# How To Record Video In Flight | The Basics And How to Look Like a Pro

Starting back at cameras, I love my GoPro 5 Blacks, and they've done a fantastic job for me in what I'm trying to do.
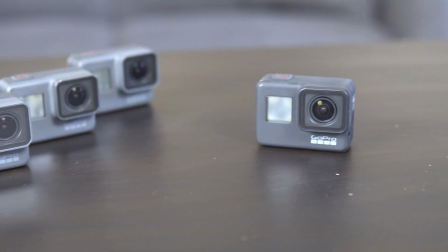(4:16)
But there are better cameras out there, like the GoPro 7 Black. It has slightly better image quality, but where it really outperforms the 5s is in image stabilization. This is a big deal when we're talking about airplanes because the engine shakes the plane and makes things vibrate. This can cause your camera to have that mushy or jello-y effect I showed you earlier. Here's the effect we're talking about on one of my cheap action cameras.
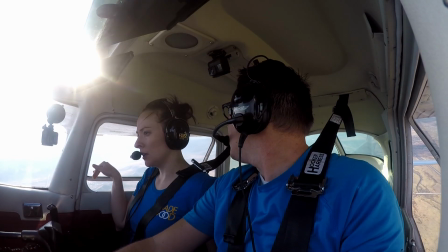(4:40)
Now, when I move up to the GoPro 5, it's not so bad, but it's still there. On the GoPro 7, it's completely eliminated. This makes the GoPro 7 a better choice for recording in-flight video, and the one I would recommend if you have the budget for it.
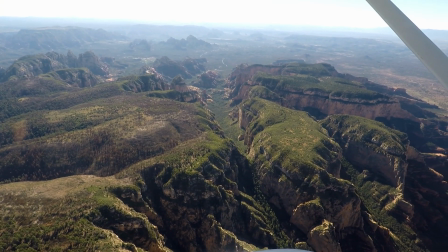(4:56)
But you can get great video from the GoPro 5 depending on how you mount it. Some places in the airplane are more susceptible to vibrations than others, and it's going to be trial and error to find the right spot for you. I found that mounting to interior panels helps absorb some of the vibrations. Now for a nifty tool that can help you with those shots out the nose. One thing that plagues most cameras is the propeller.
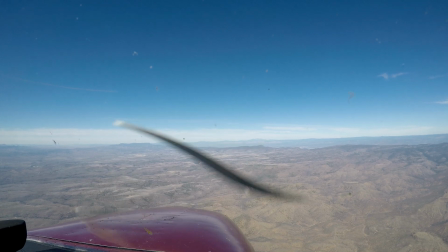(5:18)
You see, video is just a bunch of still images displayed one after another, and each picture is called a frame.
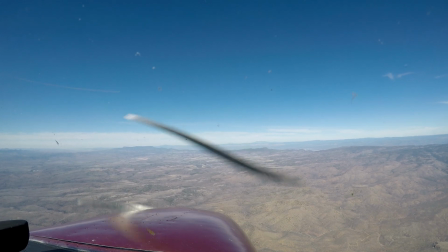(5:24)
Propellers move so fast that each frame can capture the propeller in a different position, messing up your video. But you can get rid of it with a neutral density filter.
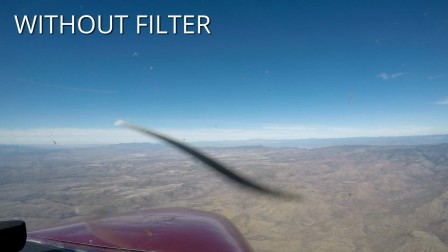(5:33)
Sometimes called a prop filter, these guys work by filtering out some light, forcing the camera to expose each frame a little bit longer.
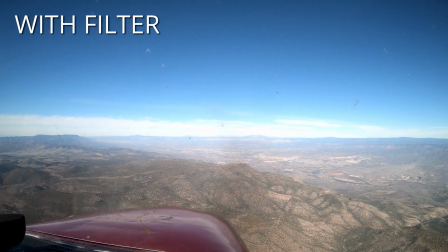(5:40)
This gives the propeller time to move through the frame, greatly reducing or completely eliminating this effect.
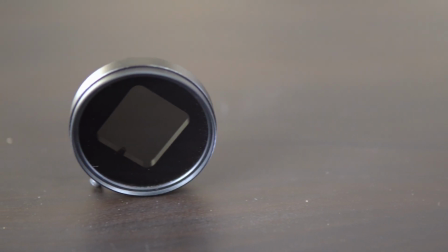(5:46)
The filter I'm using here is from N-Flight Cam and fits the GoPro series of cameras perfectly.
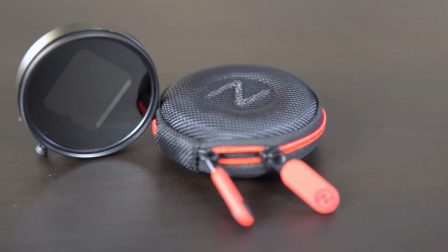(5:51)
It locks on with this little screw, making it really easy to take on and off. Plus it comes with this nice little carrying case so you don't break it when you throw it into your flight bag. The next thing you can do to get better video is to use a better mount. Like I said before, my RAM mounts have been great, but changes in altitude and pressure can cause them to lose suction and fail.
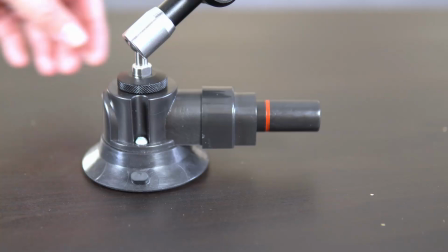(6:11)
That's one of the reasons I like the suction cup from N-Flight Cam here. It uses a pump to generate suction, making it easier to attach.
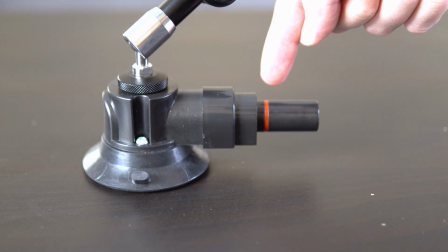(6:18)
Plus it has this nifty red line that means the cup is losing suction. When you see it, you can give it a quick pump and it locks it back into place. The cup itself is neat too because it's designed to work with curved surfaces, which a lot of aircraft have.
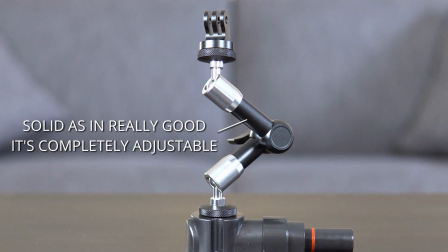(6:31)
When I couple this with a solid arm attachment, I can get the camera in a lot of great places, which leads us to our next topic: where to put your cameras. Again, aircraft are small. This limits our options as to where we can place our mounts, so a lot of aviation videos start to look the same. To fix this, you should put your camera in unique places. For instance, take this shot.
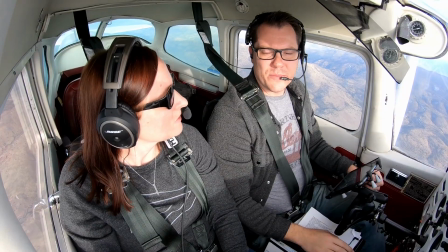(6:52)
We can make it a little different if we move the camera higher. Even though we only moved it a couple of inches, it gave the shot a fresh look, which can really appeal to others. Taking it a step further, you can get another camera, and I know we mentioned this before, but we'll explain it a bit better now. Another camera gives you another angle or shot to work with. Switching between the two breaks up your shot and gives the audience a new perspective.
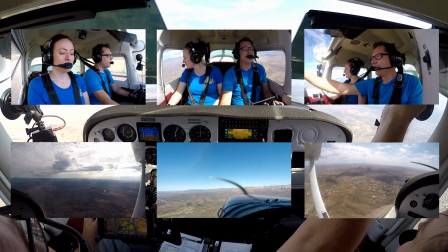(7:15)
Now I take this a little further and shoot with a lot of cameras to make things feel more dynamic.
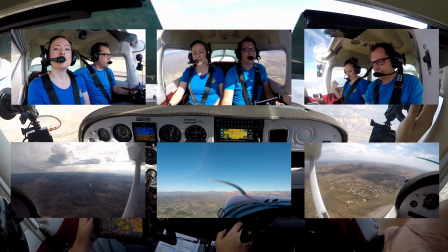(7:20)
Moving between so many different angles gives the impression of a higher production value and helps the small space that we're in feel bigger than it really is. The last thing that we can really do to kick things up a notch is to move outside the plane, which helps get shots like these.
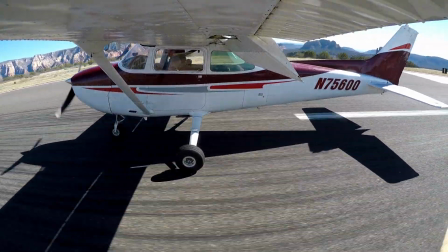(7:34)
Going back to unique camera placement, doing this can really grab viewers' attention because it's an angle they typically don't get to see.
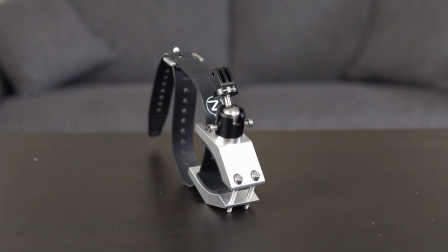(7:41)
To get the shots you see here, we're going to use these mounts from N-Flight Cam. One key feature they all have in common is that they're made of aluminum. Unlike plastic, which can easily crack or break, aluminum allows the mounts to withstand changes in temperature without failing.
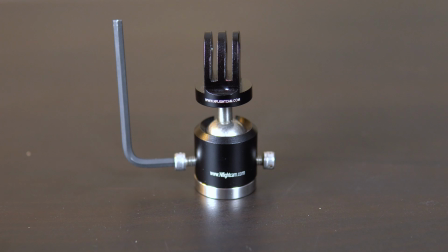(7:55)
They have adjustable ball mount heads too, letting you get the camera exactly where you want it and then firmly lock it into place with a hex key.
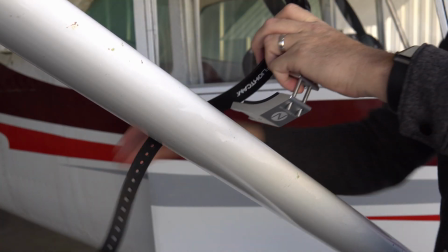(8:02)
But let's take a closer look at each one of these guys. This wing strut mount installs in just a few minutes and doesn't require any tools.
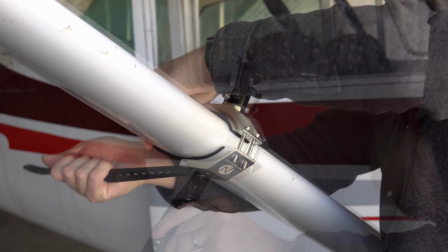(8:10)
It's a quick and temporary solution to get your camera outside the plane for some great shots of landscapes and landings.